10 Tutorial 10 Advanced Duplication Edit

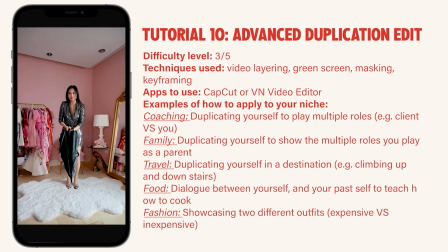This is a tutorial on how to create this advanced duplication edit that also involves a green screen.
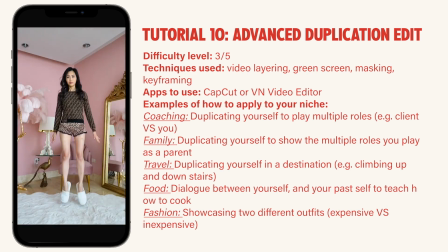I've made over 100 creative edits and landed multiple 5-figure brand deals as a content creator.
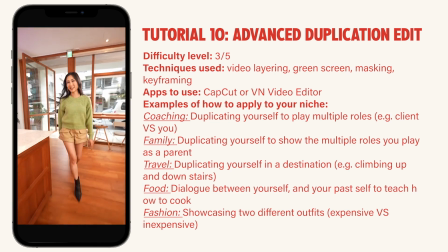And I'm hosting a training to teach you how to edit like a pro. One cafe latte, please.
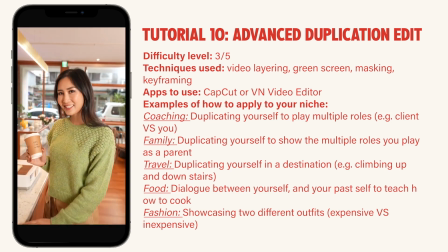And all you need is your phone.
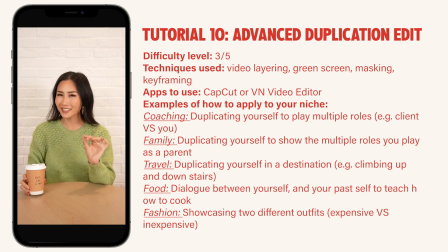At just $7, this training will teach you how I created my best edits that allowed me to charge 5 figures per video on brand deals.
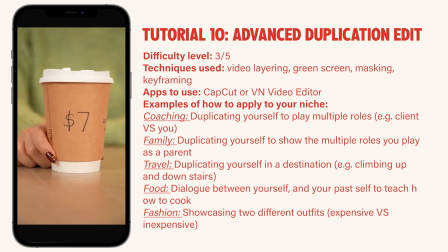You'd spend $7 on a coffee,
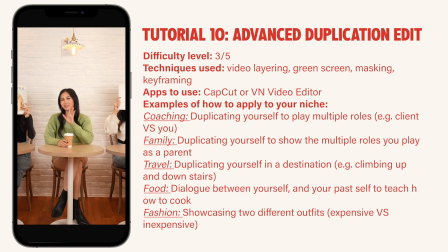so why not pay for a training that'll teach you how to level up your editing game so that you can gain followers and land higher paying brand deals. Jan 27. For only $7, learn how I made my most creative edits in one live session.
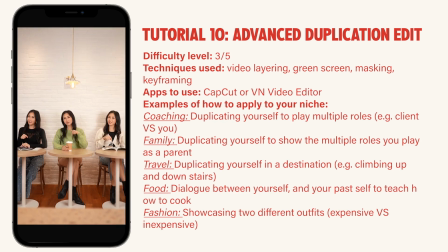Register by commenting the words Edit Pro down below. I'll see you there!
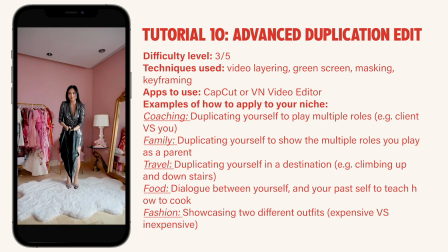The difficulty level of this reel is roughly a 3 out of 5 or maybe 4 out of 5 depending on how familiar you are with some of these techniques. The techniques used include video layering, green screen, masking, and also keyframing.
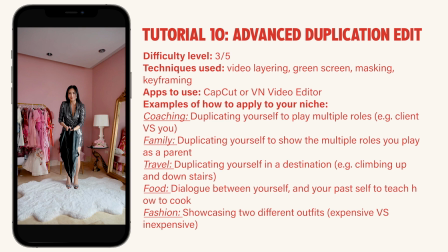The app that I will be using to demonstrate will be CapCut, but you can also easily do this in other apps like VN Video Editor. Here are some examples of how to apply this to your niche. Pause to read and let's get into it.
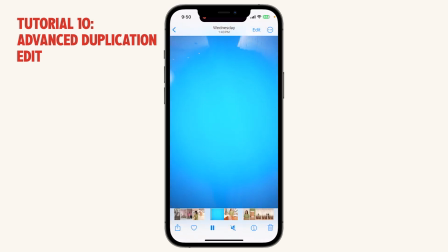First, let's take a look at the clips that you will need for this particular reel. So in the very beginning, I start with this clip where I have a green screen.
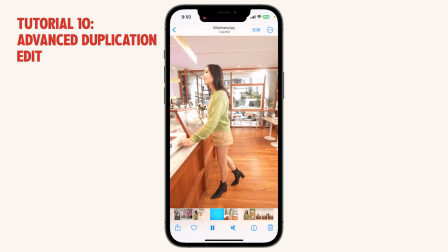Technically, it's a blue screen because I'm wearing green, so I used blue instead.
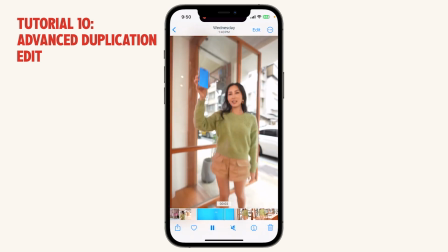All I did was I went to IG Stories, I found the color blue, and I filled the screen with it, and I downloaded that photo and I put it on my phone screen. And I wanted to make sure that there was a lot of motion from the beginning,
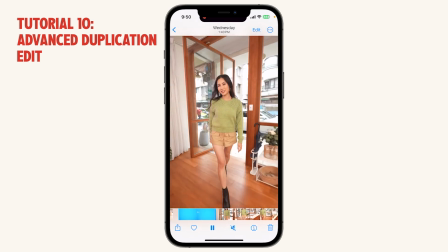so I removed this blue screen and I started walking right away.
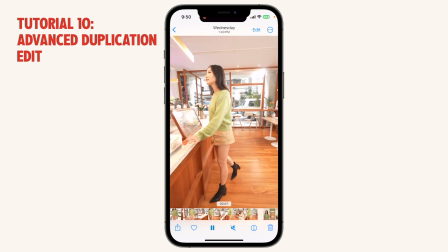And for this particular reel, we filmed it with a camera and we used the Sony ZV-E1 in the dynamic active mode in order to get it so smooth without using a gimbal.
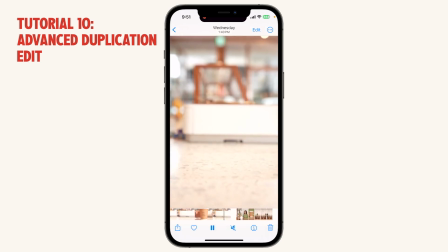Here is the next clip, and this is the videographer handing me the coffee.
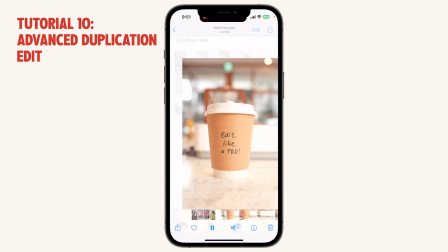It's just a connecting clip to give more context and also to show the name of the workshop that I was doing,
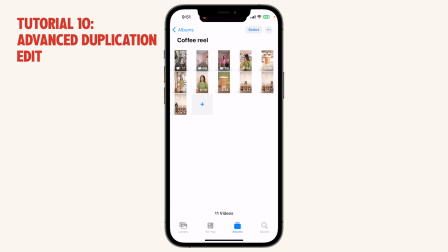which you also have a replay for in this course, of course, as a bonus in case you didn't know.
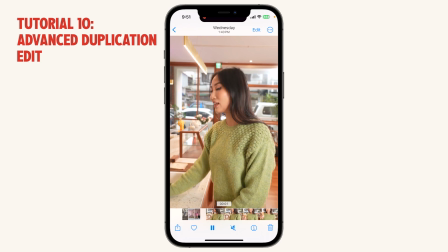And then we continue here because we want to continue the motion.
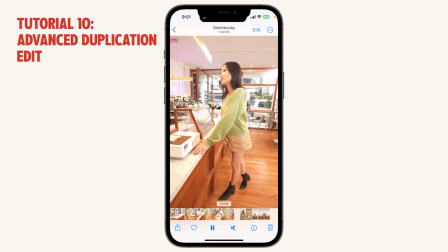So you can see me coming here, ordering a coffee so that there's a full story, ordered the coffee.
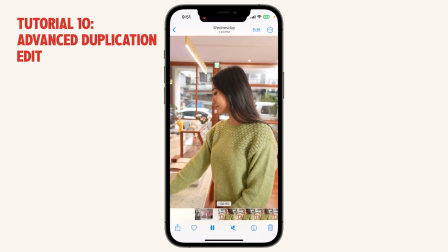Next thing, somebody hands me the coffee. And then next thing, I pick up the coffee and start talking.
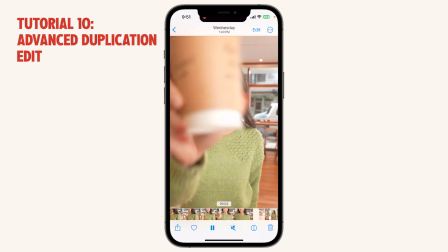So there's a clear sequence to everything. And then I cover the full screen with a coffee cup, making sure to make it fully black.
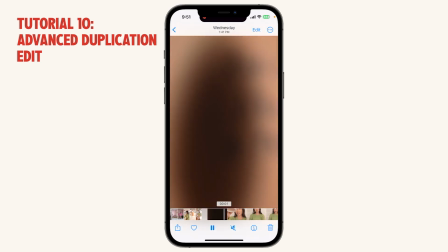This is very important because the next shot we're going to start with the screen being covered by the same coffee, and we go from here out.
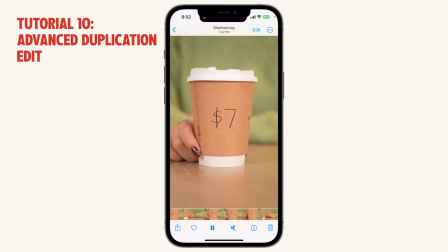And then this next part, I'm just continuing the dialogue here by talking about the $7 price of the workshop.
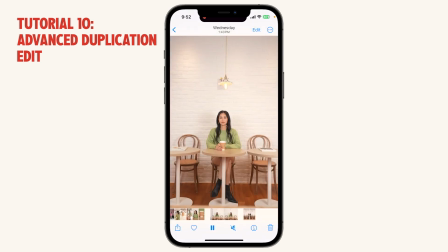And then lastly, I continue on to this duplication where we put this on a tripod, and this is very, very important. If you're going to create a duplication edit, you really do want to put it on a tripod. And the reason is so that you're not moving around and the floor or whatever is jumping around.
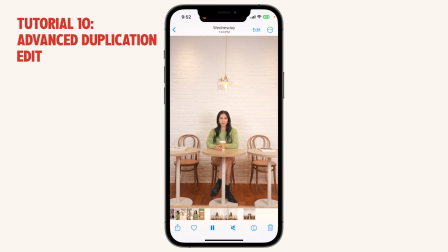So you're all sitting down and the tripod is still, so you're all filming at the same location. You're filming still so that you can put them together. And don't worry about it looking a little boring right now, because soon after we combine the 3 characters,
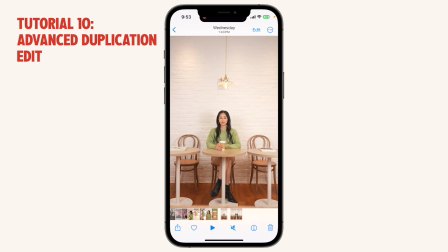we will then create some zoom effects and all of that to make it more interesting. Now this is the other person. So I have written out my script so that it is timed perfectly so that I speak a certain phrase for this center character,
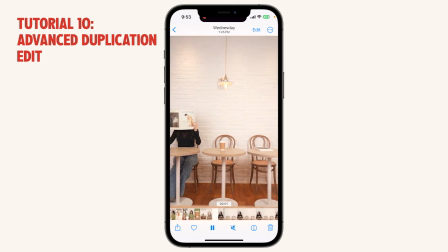and then I speak another phrase for this right character, and then I speak another phrase for this left character.